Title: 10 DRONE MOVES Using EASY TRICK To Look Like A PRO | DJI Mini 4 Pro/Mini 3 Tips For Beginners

And this is a really good move for starting with the focus on your point of interest. And then as you pull back and the gimbal starts to rise up, you can reveal your subject in its surroundings.
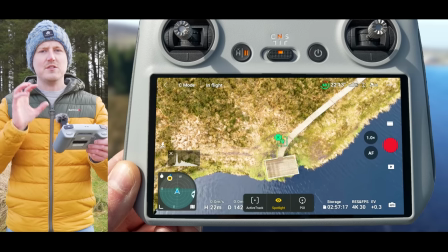(12:26)
So all you need to do this is start with your drone above your point of interest.
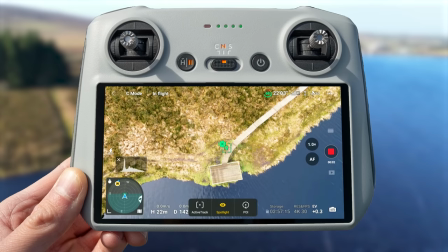(12:32)
You want to hit record and you want to fly straight back by pulling the right stick down.
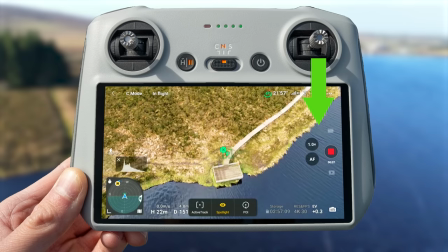(12:37)
And as the drone starts to fly back, the gimbal will again automatically rise up towards that horizon.
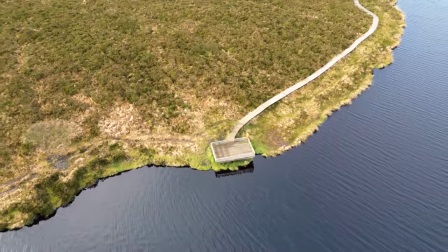(12:43)
And you can see we've went from this top-down perspective with the focus on our point of interest to now starting
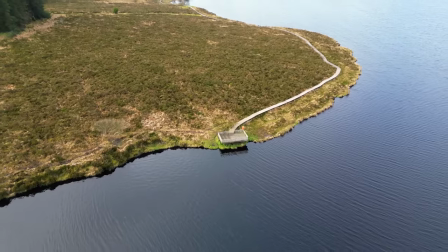(12:49)
to reveal it in its surroundings so you get a better perspective of the location in general.
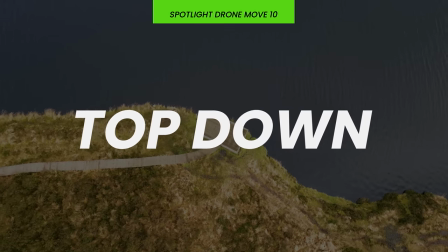(12:55)
Now, one of the classic perspectives you can get with a drone, and is a perspective that can really only be achieved easily with a drone, is the top down.
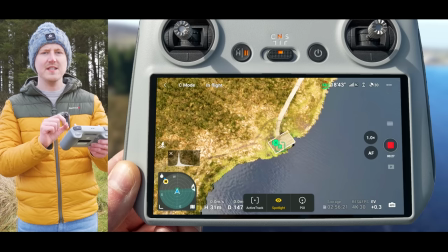(13:03)
But you can spice your top downs up using this mode by adding movement to it.
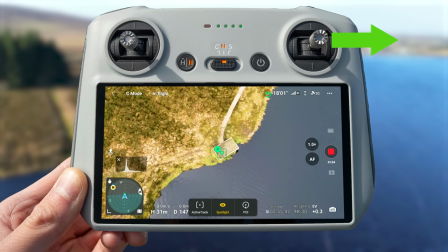(13:09)
Now, all you need to do this move is push the right joystick right if you want to rotate right, or left if you want to rotate left. Now, I recommend cine mode for this, and you want to be super gentle on the joystick so that the movement is nice and slow. Now I'm going to do this to the left, so I'm just going to very gently push the right joystick left.
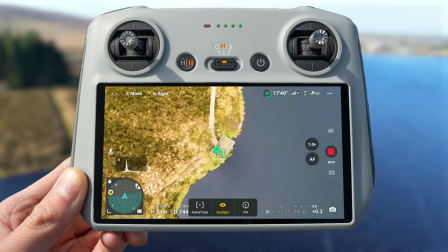(13:28)
And as you can see, the drone starts to rotate around this viewpoint. We're getting this amazing top-down perspective.
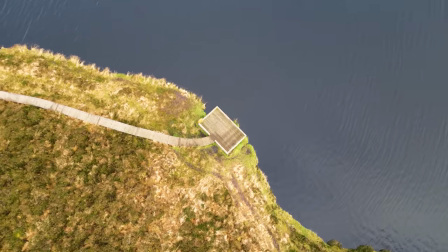(13:34)
But just by adding a little bit of movement like this, it just makes the video so much more dynamic.
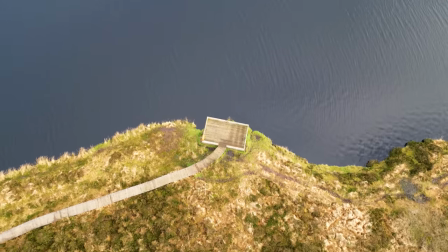(13:40)
And this is a move that will work so well in a range of locations to give you awesome looking results. So there you have it, 10 easy drone moves you can do using the spotlight trick on the DJI Mini 3 Pro. Hopefully these drone moves give you some inspiration so that you can use them in your sequences and projects to get great looking results. Now if you've liked this video and you've learned something new, please let me know by giving me a thumbs up and clicking that like button down below. And if you love all things drones and camera gear and want to know how to get more cinematic videos and better images with that gear, then I recommend you check out my channel where I have a ton of other videos that will help you get better results. If you would like to see my upcoming videos, please remember to subscribe and make sure that notification bell is checked so that you don't miss them when they are released.
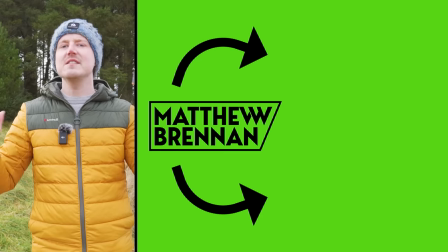(14:23)
It would be greatly appreciated. And if you want to stick around and see a few more of them videos now, here's a few I personally recommend. I'll not keep you back any further. Thank you so much for watching. I'll catch you over there.